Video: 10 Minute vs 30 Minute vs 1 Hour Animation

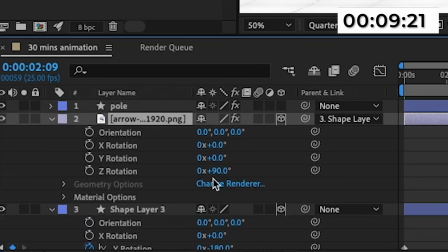(16:34)
And now I just have to flip the arrow because everything's the wrong way now. So I'll just flip the arrow to minus 90 instead of 90.
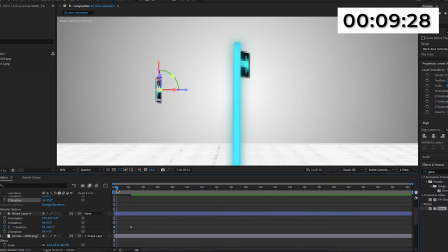(16:42)
So now the arrow is pointing the right way. And as you can see, now it actually goes the right way, but it's all the way over here now. And I'm just going to change the rotation. So and then it's fully fully turned to the side, so you can't see it. And then I'm going to move the position. So and then it's behind the pole, and it starts just underneath the first one.
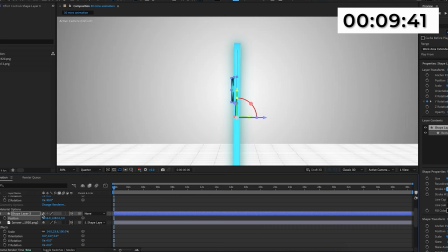(17:01)
And then I'll just adjust the Y rotation then. So and then it is fully straight. And then now when I play this, we should have one going to the right and one going to the left like so. So that makes it look a lot more interesting.
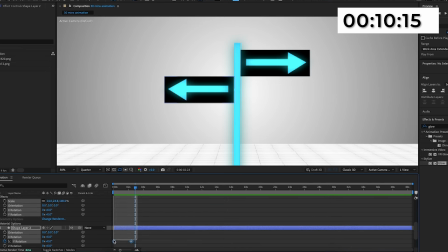(17:14)
And then I'm going to highlight all of these four keyframes. I'll press F9. I'll go into the graph editor, and then I'm going to create this steep peak in the middle, but then I'll highlight everything.
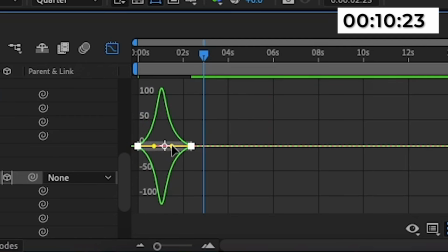(17:23)
So and then everything moves together. And this means it should start off slow, then peak in the middle where it goes fast, and then go slow again.
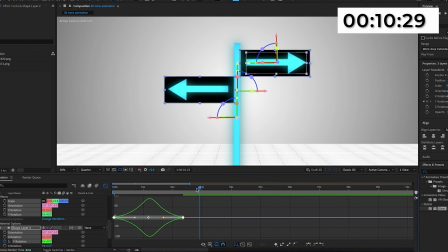(17:29)
So this should make the movement look a lot more smooth. So if I play that now, we'll see what that looks like. So I'm going to move the black rectangle and the left pointing arrow just a bit more forward in time.
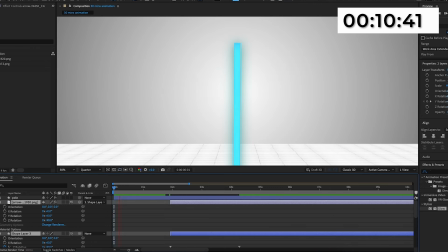(17:41)
So and then the first sign pops up first, and then the second one comes after.
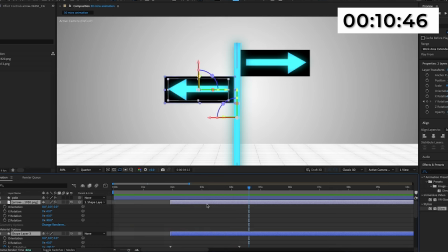(17:47)
And this is what we've got so far. And this is the background done, I guess.
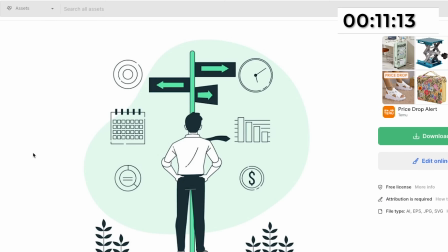(17:50)
Now I'm going to go back into FreePick. And this is the vector which I'm going to be using for this one. As you can see, it's almost the same signs that I made, apart from there's two instead of three. And this is where I actually got the inspiration for this from.
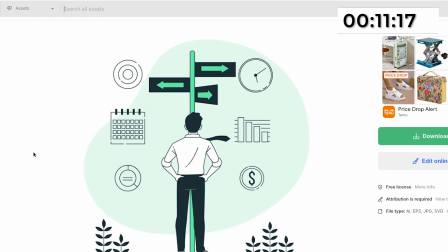(18:04)
I could have just used this one, but I actually wanted to create it myself, and I actually wanted to animate it while this one's just still. So what I'm going to do is I'm going to download this, but and then I'm going to get rid of the all of the background apart from just the man.
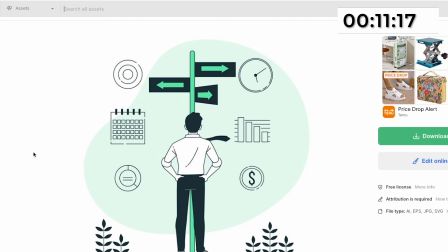(18:18)
So and then the man will be staring at my my sign instead of this sign. So after I've downloaded this, I'm going to go back into Photopea, and I'm just going to import the EPS file like I did for the first animation.
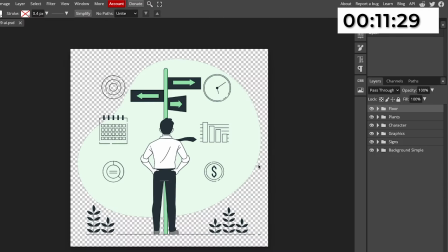(18:31)
And now I'm going to delete all of the layers that aren't the man. So I'll delete the graphics, I'll delete the background simple, I'll delete the signs,
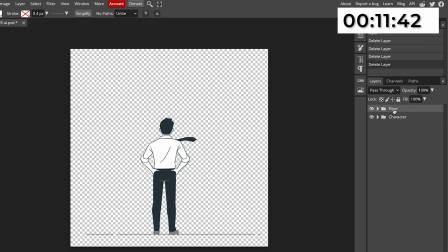(18:43)
the floor, and the plants. So now we just have the character or the man. So now I'm going to separate the tie, and I'm going to separate his head. I'm not going to bother with the arms because they're already just in a good position, and I'm going to separate his head so and then I can move his head, and I'm going to separate the tie so and then I can have the tie
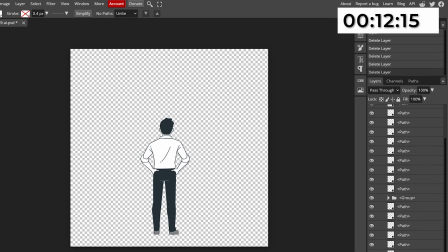(19:03)
flapping around like it's in the wind. So I'm going to find the tie layer, and I'm just going to rename it to tie, and I'll move it so and then it's separated at the bottom.
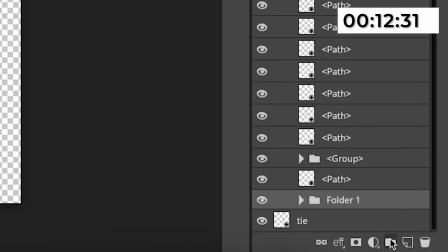(19:12)
And then I'm going to find the layers for his head, and I'm going to press this folder button, and I'll name it head, and I'll separate this one as well from the rest of the image.
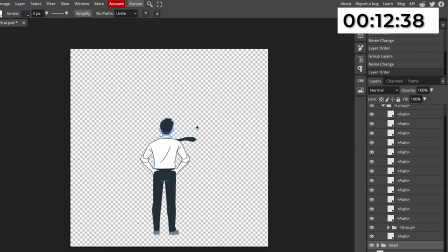(19:20)
So now we have the head and the tie separated. So now we have character, head, and tie. Now I'm just going to check if they're all separated correctly, which they are, and then I'm just going to export it as well.
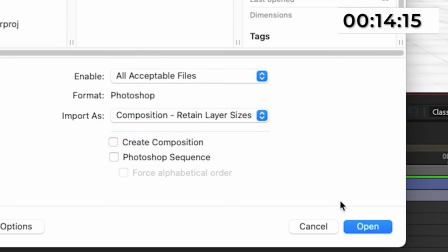(19:34)
So then I'm just going to import it with composition retain layer sizes, and I'll just press OK again, just the same way as I did
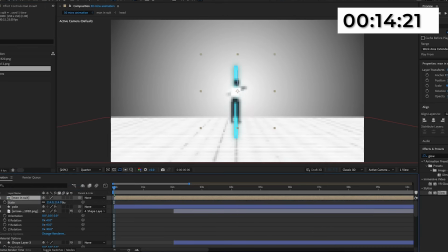(19:41)
earlier. And then I'm just going to import it into the timeline, and I'm just going to scale him up and position him where I want him to be. And I actually want to adjust the size of the sign, and I can't just select them all and change the scale because it will mess up the positioning of every layer.
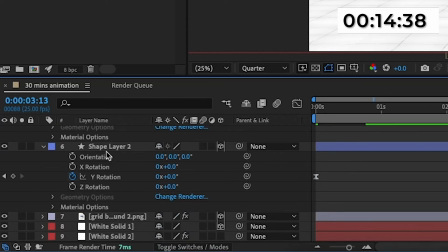(19:54)
So I'm just going to select all of the layers related to the sign, and I'm just going to pre-compose them like this.
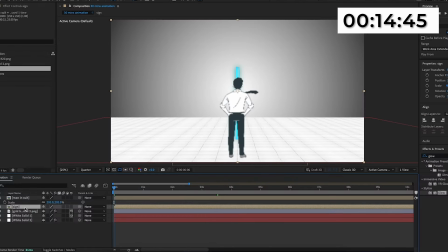(19:59)
I'll just name it sign. And then now I'm just going to change the actual like size and position of it, I guess. I'm just going to scale it up a bit, and then I'm just going to move it up as well. I guess I just want it to be like higher up. So then you can see both of them, because they were kind of like his head was in the way pretty much before. And then I'm just going to move him, so and then he's slightly below as well.
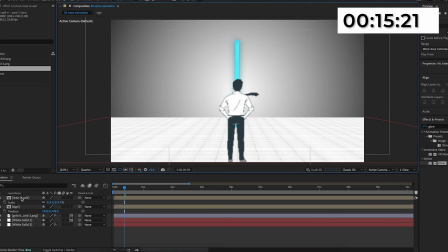(20:19)
And now I'm happy with the position of everything. I'm going to double click on the actual man composition, and I'm going to actually animate it.
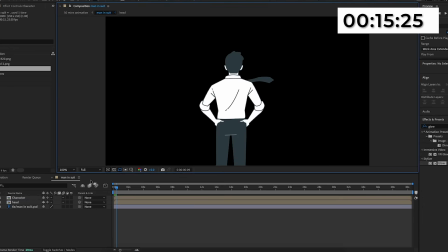(20:25)
And then I'm just going to get the puppet pin tool, and I'm going to make points on his neck and on his head.
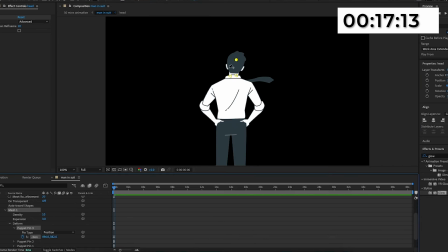(20:29)
Then I'm just going to like make his head so, and then it starts like almost like tilted to the left, I guess. And then I'm going to go forward by around 2 seconds, and then I'm going to move his head. So then now it's on the right side, so it's tilted to the right.